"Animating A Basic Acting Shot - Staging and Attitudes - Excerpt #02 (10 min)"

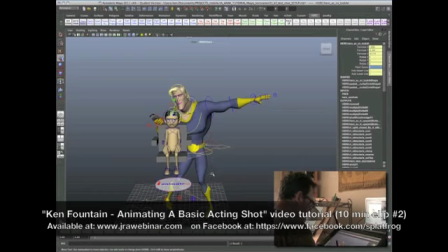(4:08)
Alright, so also I've got auto key on. It's kind of the way I've gotten used to working.
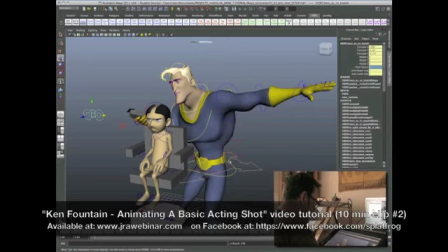(4:18)
I will set, and I should right now, hit the S key so it does key everything, but then I don't have to worry about hitting S every time I change something.
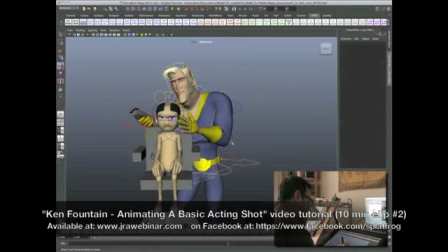(4:26)
It's recording the keys, and I kind of like it that way. Throughout this whole piece, he's very protective of himself, and I want to make sure that he keeps his shoulders is hunched in and his arms close to his body most of the time.
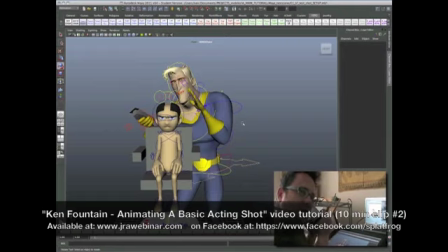(4:44)
You know, that because if this kid goes off, you know, you could bite him, you could spit on him, you could kick him. He just really wants to avoid that as much as possible. And what I'm going to do here, I mean, I have this opening pose.
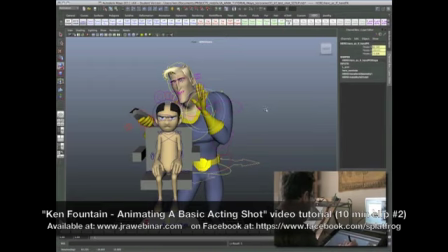(5:00)
A lot of this opening pose that I'm going on is based off of, if I bring it down,
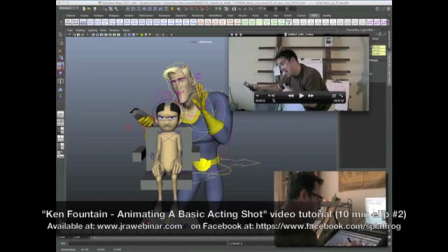(5:04)
is based off of this pose in my video reference that I recalled really liking when I was doing my planning. You probably remember, it was something like this. You know, this arched up. I've decided, and I did it in my sketches, that I kind of want to do that little finger point.
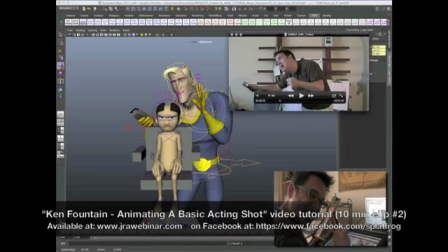(5:21)
Like, wait, this little like, okay, wait, before anything happens.
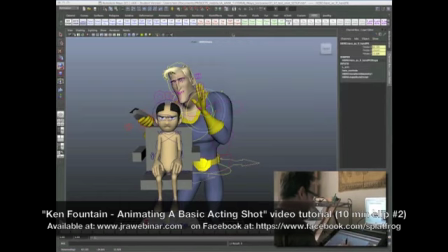(5:25)
So that's sort of the pose that I've worked out in my head and in my sketches to build off of from my video reference.
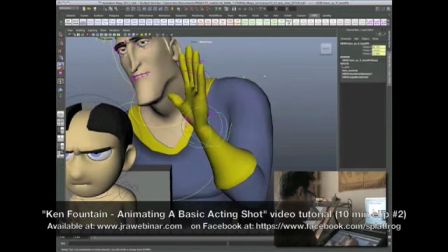(5:37)
I'm not necessarily going, for verbatim reenactment of my video reference. Really want to try to get an interesting finger pose out of this, and I'm going to play off the camera, but I'm going to curl this back a little bit.
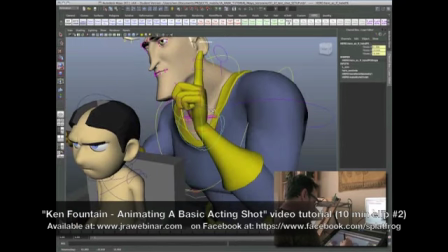(5:56)
I want all of this, I'm going to hyperextend just a tad, again, because it's muscle tension.
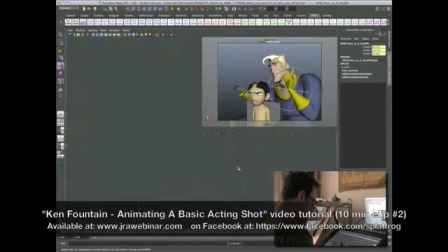(6:05)
I want to convey a sense of a tightening of his
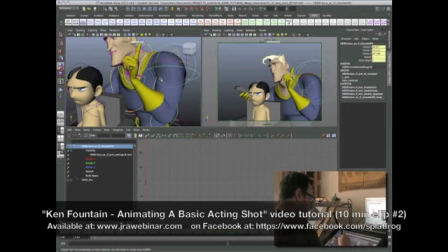(6:12)
whole body and panic. Because this could possibly lose him his job, because this might be the 100th time this happens. What I'm trying to do here is why I got the camera open, is because I want it to be inside the silhouette.
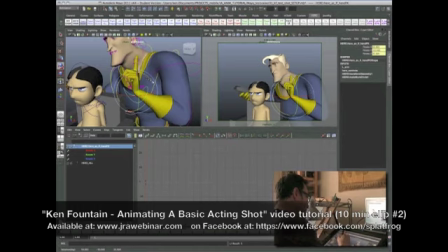(6:31)
That's going to help me sell the idea of him being having everything sort of tucked in close to his body. I can probably crane this neck just a little bit more because I'm not really feeling that tension as much as I want to.
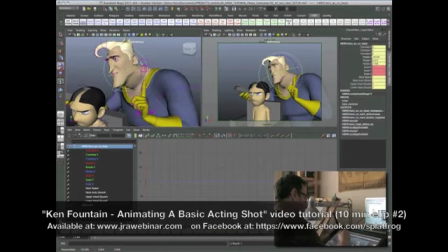(6:46)
And again, I'm playing off the camera as much as I can. I want to tilt it this way because I want to get a nice curve. I want a full curve out of the pose graphically, just because it'll look nice. But I also want it to feel like he's trying to engage with the boy.
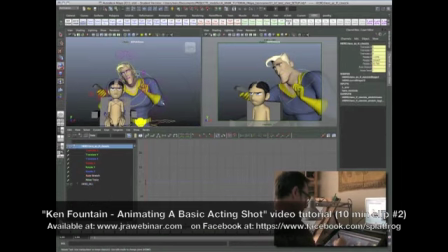(7:03)
All right, so let's get a face in there.
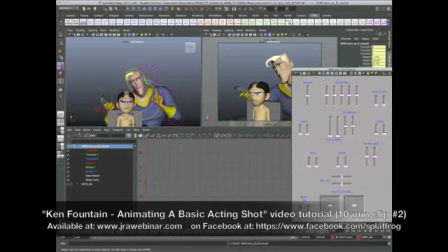(7:07)
Basically, pull up the UI here, and anything I do now is still keying.
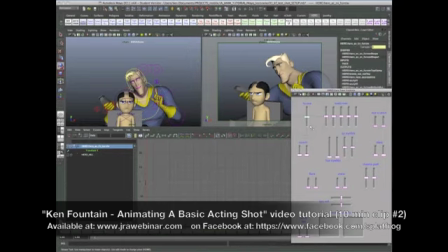(7:13)
So, I've got some really nice controls in here. This is an earlier version of this rig. I know there's more. There's not even squash and stretch in the face in this rig, and I think that's a good challenge, because that is a luxury.
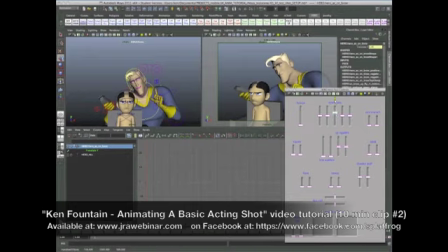(7:29)
All right, definitely the brows are completely furrowed. I want to get that mid-brow starting to get as worried as possible. Let's just push it all the way. Let's get these brows up here. Now, see, that's starting to look too relaxed. I might even be able to bring these sides down.
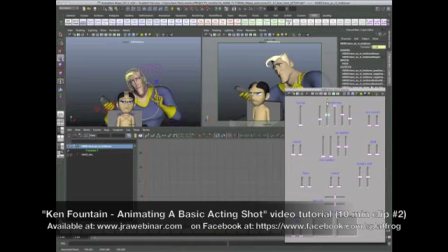(7:47)
I want like complete, holy crap, this could totally blow up in my face. Those eyes got to be like panicked, wide open.
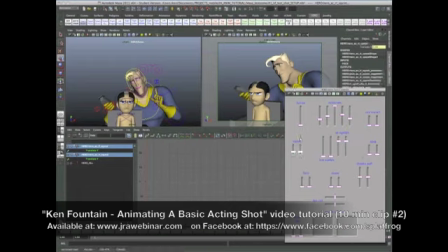(8:00)
But the idea of a slight squint on the bottom is going to help sell that panic. Cranking him. Let's keep it up there.